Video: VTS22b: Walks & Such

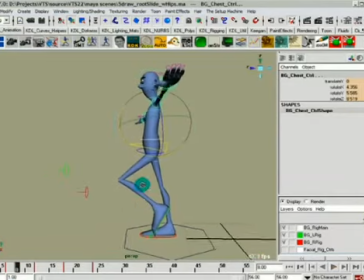(3:57)
So on the weight up, full weight up, which is 2 frames usually after the passing position,
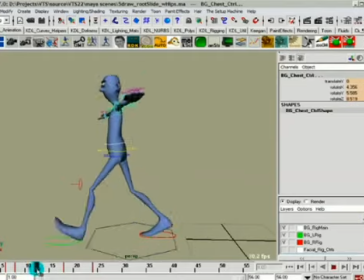(4:04)
we rotate him forward because the hips are rotated back, and then on the weight down, which is 2 frames after the heel contact. On the weight down, we'll go ahead and we'll rotate
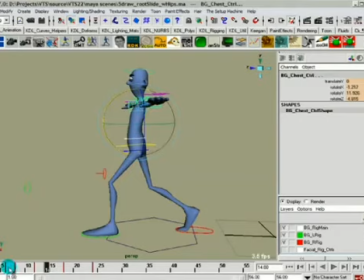(4:16)
that back again to try and give us a little bit more balance there. You may say, well, what about overlap of the chest? You can build that, but you're usually going to go ahead, and this I'm just giving you basics of a
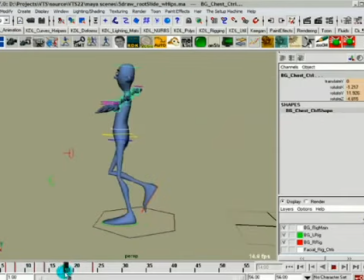(4:32)
kind of a defaultish walk. That's why I'm not going to be dogmatic about the rotate X on any of this stuff, because I'm not sure that you absolutely really need it in the hips. And you can use a lot of different things. You know, I got
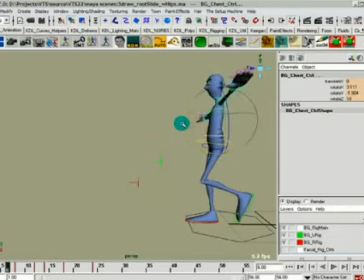(4:48)
you could really rotate that forward on the passing positions if you wanted to really kind of create a sense of this guy, you know,
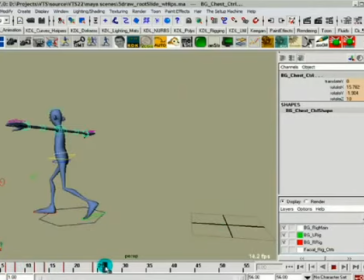(4:57)
you know, with a heavy kind of head forward bob walk, you know. I mean, you could do that too if you want. So rotate X is kind of where you get that overlapping flavor. But again, the general idea is that you're going to go opposite. So if you want to know, well,
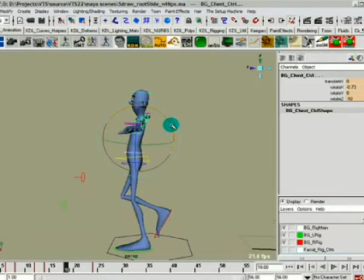(5:12)
what if I want the character's body to kind of flop forward, do I do it on the weight down? No, you do it on the passing, because that's where you get the overlap, because the body's coming up, hips are rotating back, then the chest comes forward, and the body goes down.
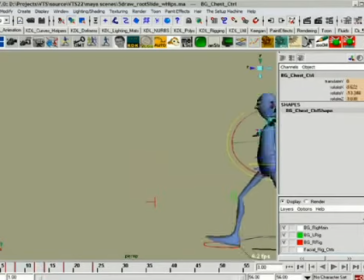(5:27)
That's where you get that overlapping. Okay? So, nothing there.
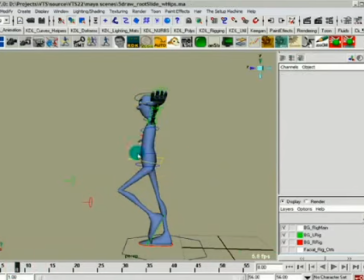(5:34)
Full weight up. We rotated the chest forward a little bit to kind of give a little bit of a bob. Let's go ahead and build a little bit more in there just to kind of really accentuate it. And then the weight down.
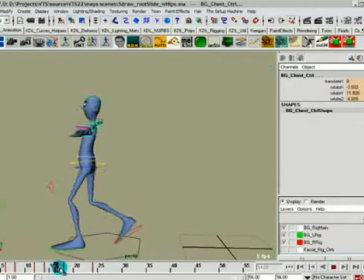(5:46)
Throw it back a little bit. And then again on the weight up. Throw it forward a little bit. And then back out to 0 again to finish our happy little happy clouds.
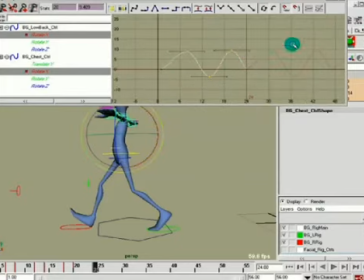(6:02)
Alright. Again, take and handle those.
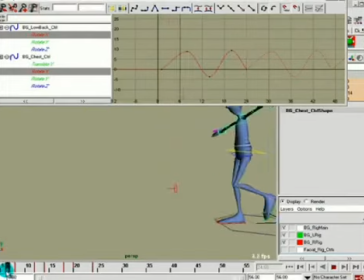(6:08)
I haven't cycled that very well. Let's go ahead and investigate that. Rather than stop recording, let's figure out what I did wrong. Okay. So at 1 and at 24, it's at 0.
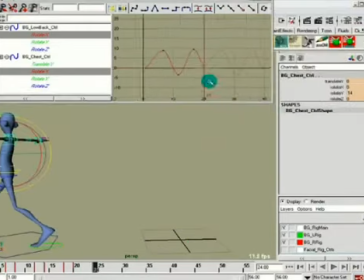(6:21)
As well it ought to be. Okay.
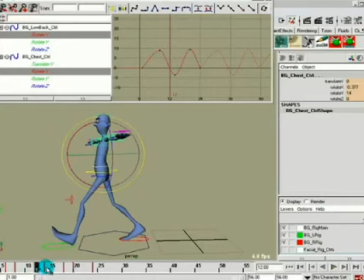(6:24)
And then what I did is at the weight down, I rotated it back. And so what I needed to do is at this weight down, rotate it back. Okay, I forgot to do that.
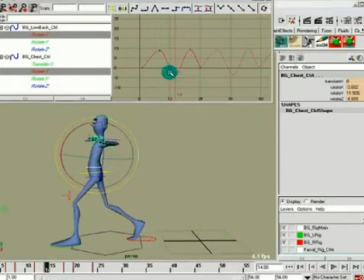(6:40)
So this one is weight down, so that is minus 3.602. Come here, just type in minus 3.602. You get that back. You flop that, now it cycles. See?
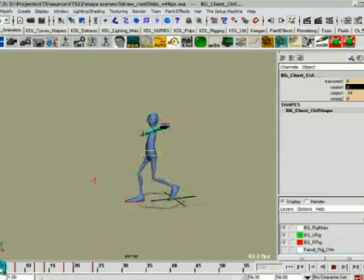(7:00)
And now that's kind of goofy looking. I mean, if we go through it, he really flops forward, but you get the idea.
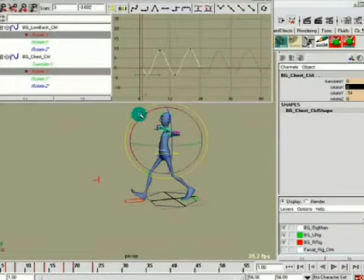(7:08)
I wouldn't do it that extreme, to be honest with you. Most of the time, I really wouldn't bother with making anything anywhere near that accentuated for, well, I'll just have to take the whole thing and scale it down, won't I?
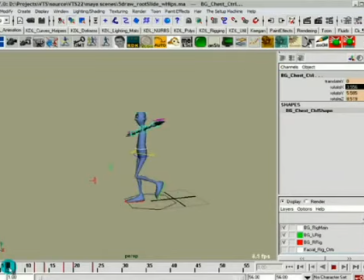(7:28)
Again, rotate X is where you can get some personality, but I don't get too dogmatic about it. Again, for a default walk. Okay, so there we've taken our spine and we've counter rotated to the hips on all axes one at a time, and that doesn't look too shabby.
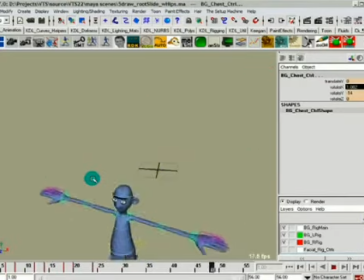(7:45)
I mean, if we just watch it, it's kind of a fun little walk. Not too bad, right? So we're doing pretty good there. All right. So what about the head? Same thing with the head.
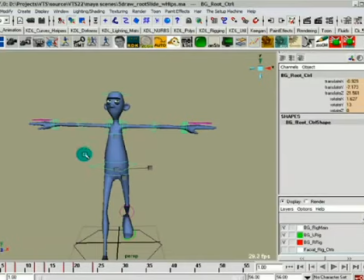(7:56)
The head tends to shadow the hips. Okay. If the shoulders counter the hips, the head tends to shadow the hips.